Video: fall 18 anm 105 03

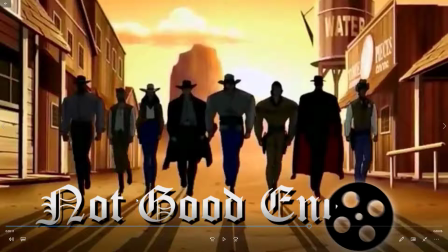I mean, I understand that you're just starting with a still image, and so you'd have to kind of paint out a lot of stuff to do those kinds of things. But some kind of effect where there's more movement or change in the background. And again, tend to stay away from drop shadows like that. Okay. Okay, this is Cam.
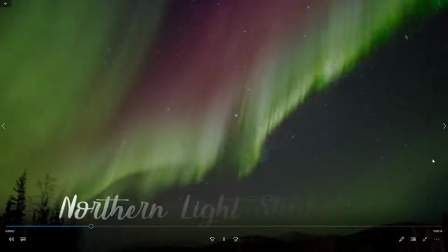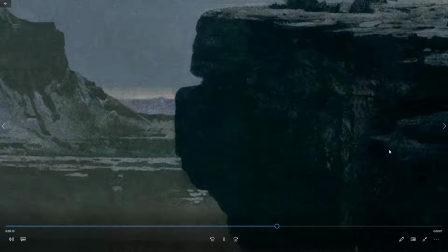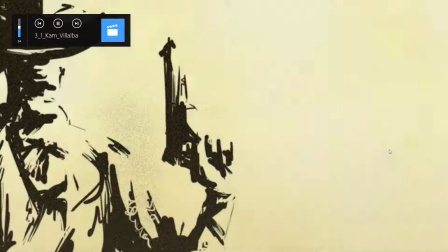Down by accident, so let's watch that again from the start with the volume.
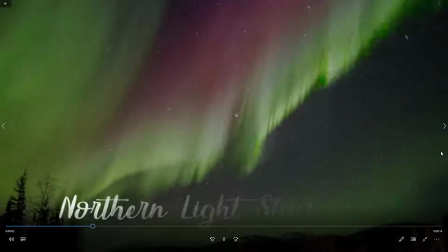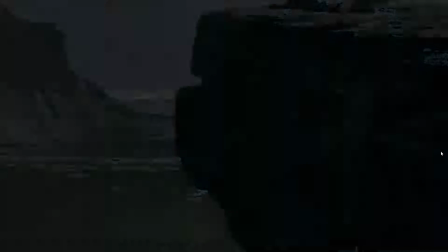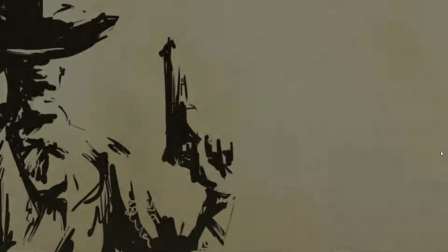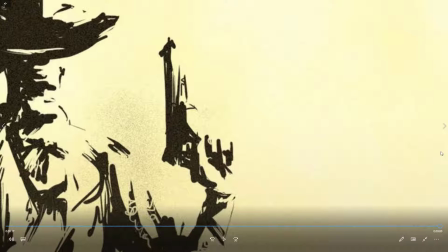Okay, so yeah, a lot of good images going on here.
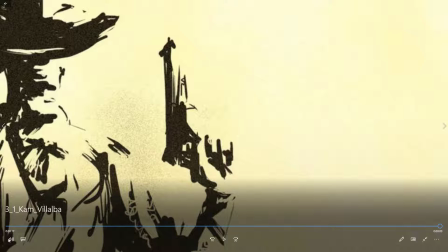First of all, the
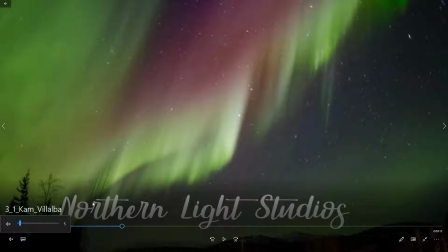video of the Northern Lights makes all the difference. And I thought this, it's funny, I'm not usually a fan of a script font, but somehow I kind of like this one.
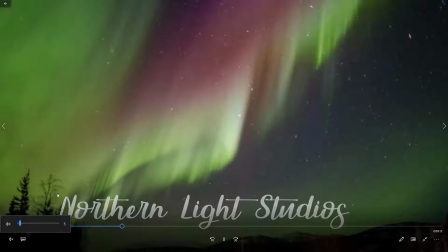The only thing I would say is it cuts out, just seems like it's very abrupt the way it cuts out. I think there's a couple things happening. One is
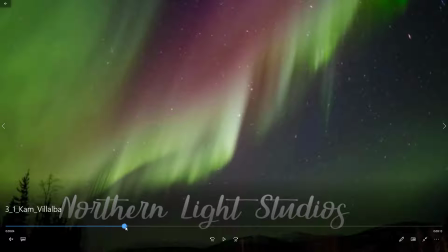it seems to fade before the background,
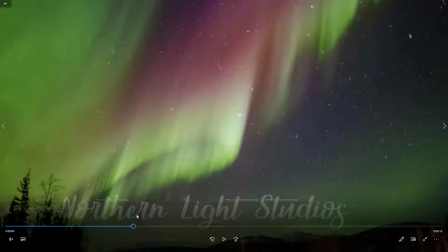which isn't necessarily wrong, but then it doesn't finish fading, and then it suddenly cuts to black, and then the next thing fades up.
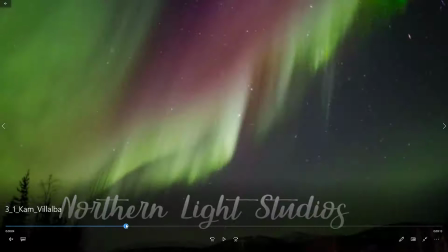I might instead do like a cross dissolve where like this fades and you go into the next thing,
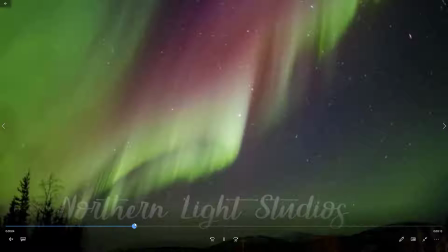or a more gradual dip to black, but it's that sudden abrupt black. And also it just felt like
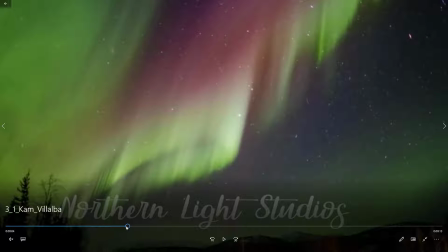Northern Lights Studios wasn't on there quite long enough, so I think just get it in there a little earlier.
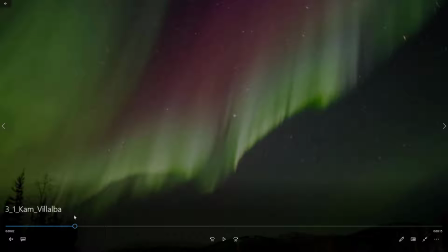And you don't need this slow of a fade up at the beginning. You come up a little faster, got the Northern Lights Studios in there a little sooner, so you have more time to keep it,
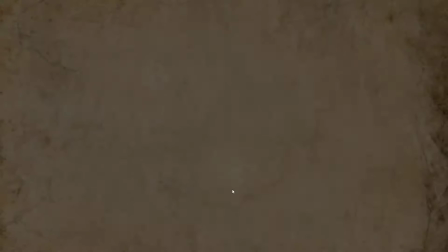for people to read it, and not just such abrupt cut to black.
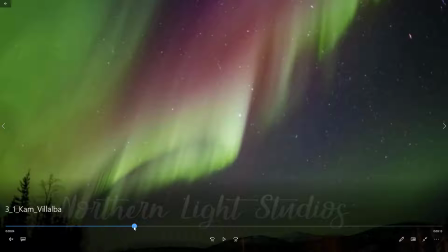And then the other thing you'll notice is you've got, starting with this black, we're at 5 seconds, 6, 7, 8.
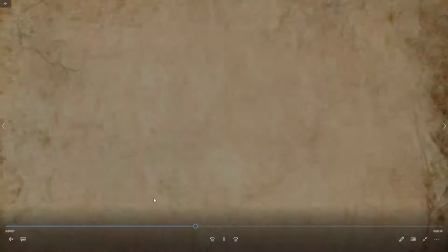That's 3 full seconds of
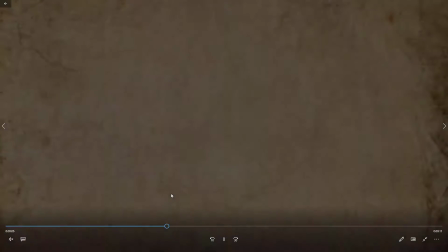just fading up, really. It's too long. Usually it's like half a second to fade up.
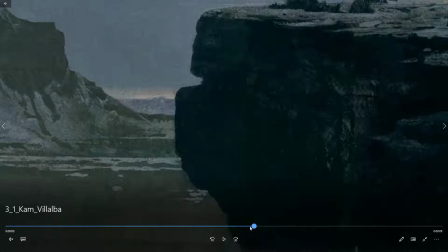And then again, the presents just cuts out very abruptly, and suddenly we cut to black again and fade up.
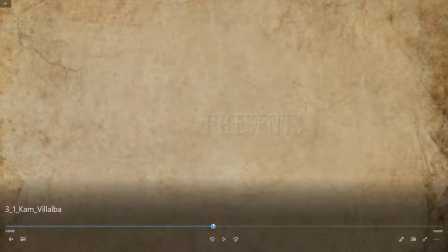So I would either cross dissolve or fade down and fade up, but not just the abrupt cuts to black.
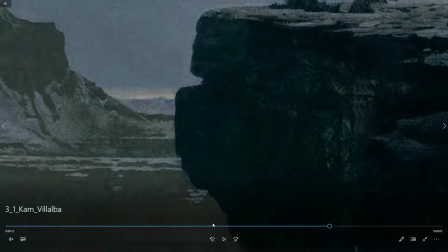And again, that's there for a moment and then it disappears. So hold it there.
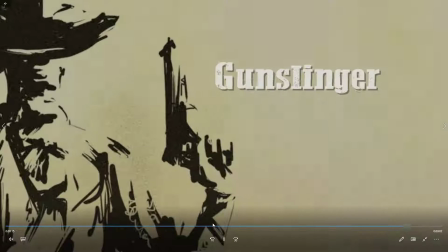Give us a chance to read it. And again, same here.
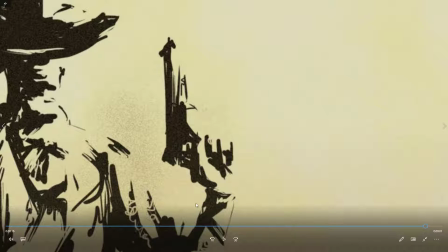So I think in all the cases of text, you want to just hold them on the screen longer. And maybe in some cases that means bringing them earlier. In some cases it means, having it end later. This is Mark Keith.
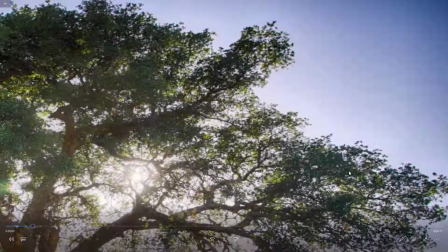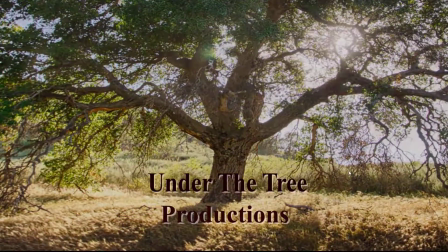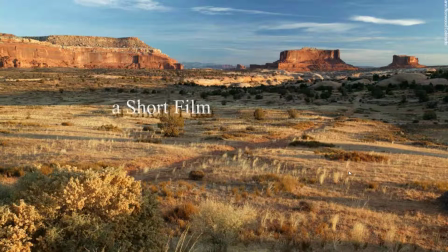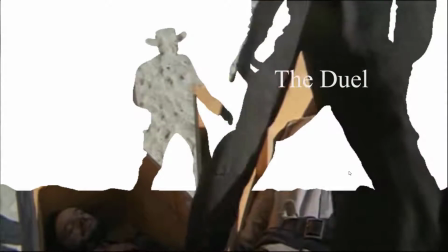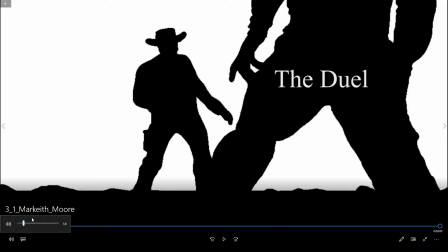Okay, so you've got a lot of different techniques going on here.
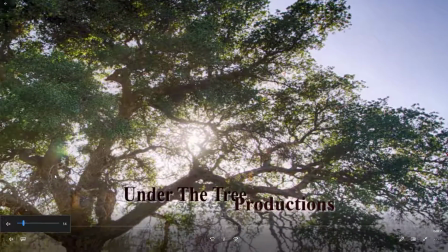Whoops, I meant to just mute that. So I think that's okay.
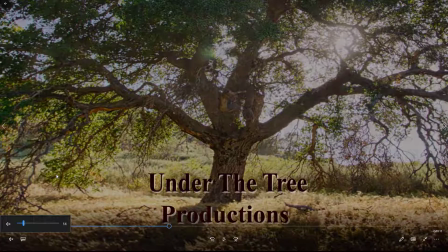I think that
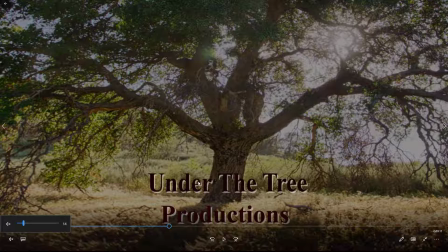you have the camera moving, you have both text moving separately, and then at
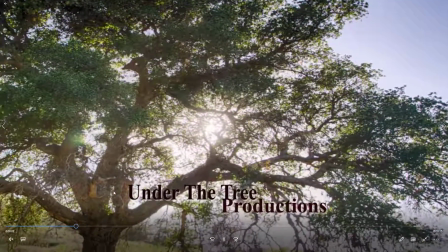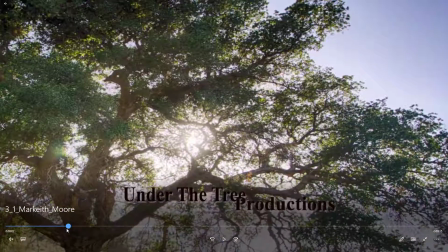right there, so the under the tree part stops.